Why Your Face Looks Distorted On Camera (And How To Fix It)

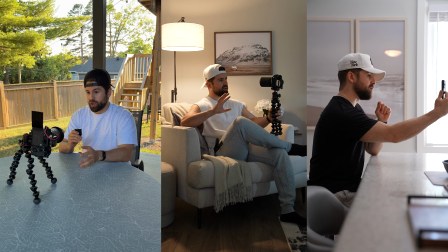[0:00]
Imagine spending all day filming, then opening the edit and seeing this.
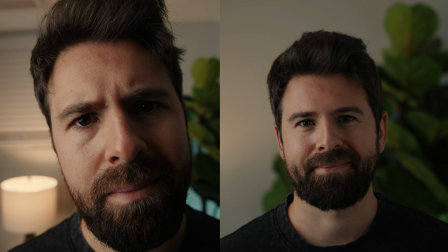[0:06]
This is the same person, but one of these shots is lying to you, and it's probably the one you're using.
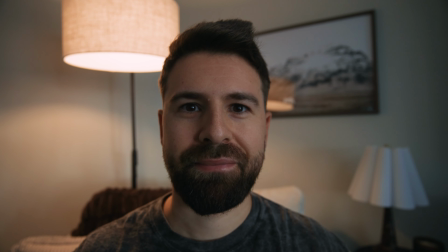[0:11]
You're not photogenic, your face is being distorted, and I'm about to show you why. Most people assume this is a them problem. They think their jaw looks weird, their nose looks bigger, or one side of their face is just off. But if that were true, you'd look weird in real life too, and you don't. Your face isn't changing, the perspective is. And there are only two things that control how your face looks on camera: distance from the camera and focal length. And for beginners, focal length is just a fancy way of specifying if you're using a 24mm lens, 35, and so on.
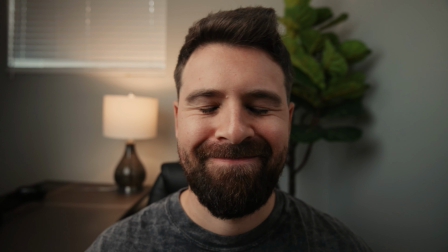[0:47]
The smaller the focal length, the wider your face will appear in close-up shots. So something like a 17mm lens exaggerates those features.
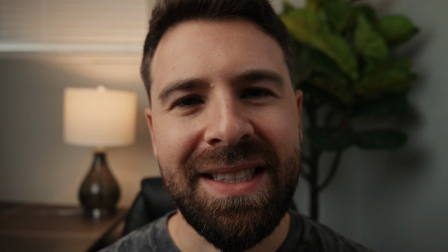[0:56]
Your nose will feel bigger, your face feels wider, whereas if you move to a longer lens, 35 to 50,
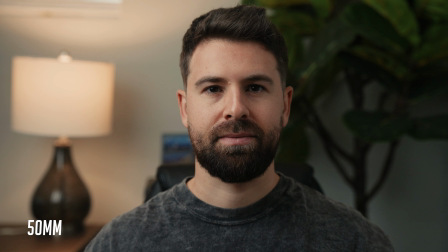[1:02]
things start to normalize, and around 50, that's what closely matches what the human eye sees in the real world.
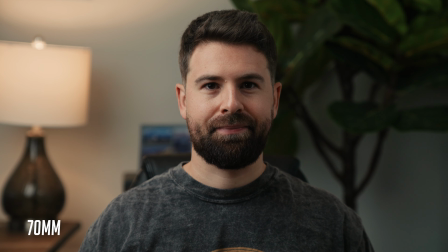[1:08]
And once you get into 70 to 100mm, the face becomes more compressed, more balanced, and more flattering. Nothing about the face changed, only the perspective did. Now here's where things get interesting. Wide lenses aren't bad, they're powerful. They exaggerate depth. Anything close feels invasive, anything far away feels pushed back. That's why filmmakers use wide close-ups when they want someone to feel uneasy, anxious, or disoriented.
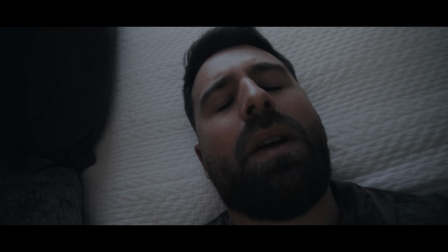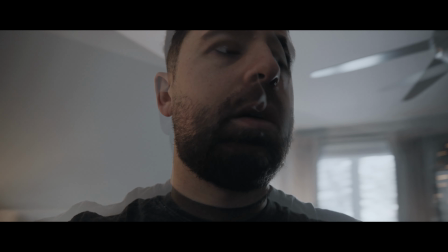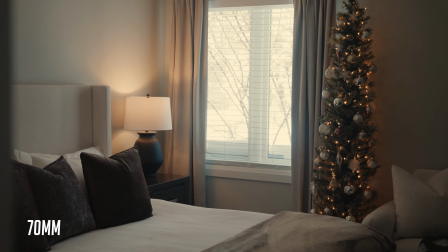[1:52]
It's also why real estate agents are able to make rooms look bigger than they really are.
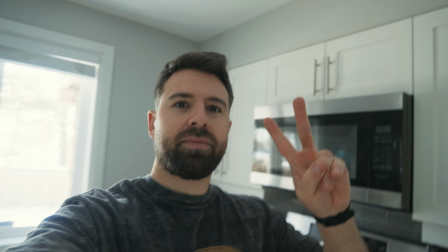[1:58]
Cinematographers use this distortion on purpose. Creators accidentally use it all the time. If you're filming a close-up of someone's face and you want it to look flattering, stick to 70 to 100mm.
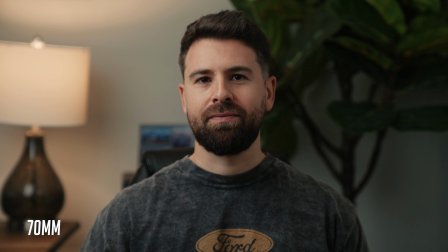[2:10]
That range gives you a natural compression, balanced proportions, and a look that people are comfortable watching. But what if you're in a tight space and you can't use a 70 to 100mm lens? Here's the key thing that most people miss. Most distortion doesn't come from wide lenses, it comes from wide lenses up close.
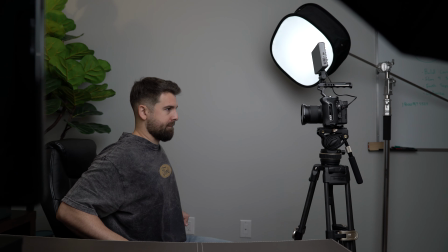[2:30]
So if you're using a 24mm, that's fine, just step back and take a medium shot instead of a tight close-up. You're not photogenic, you've just been using the wrong perspective. And once you understand this, you can control how people feel when they look at you through a lens. Now that you know how to look it on camera, let's solve the next problem: talking to the camera without feeling awkward. If you want to speak on camera with more conviction, definitely check out this video, and I'll see you there.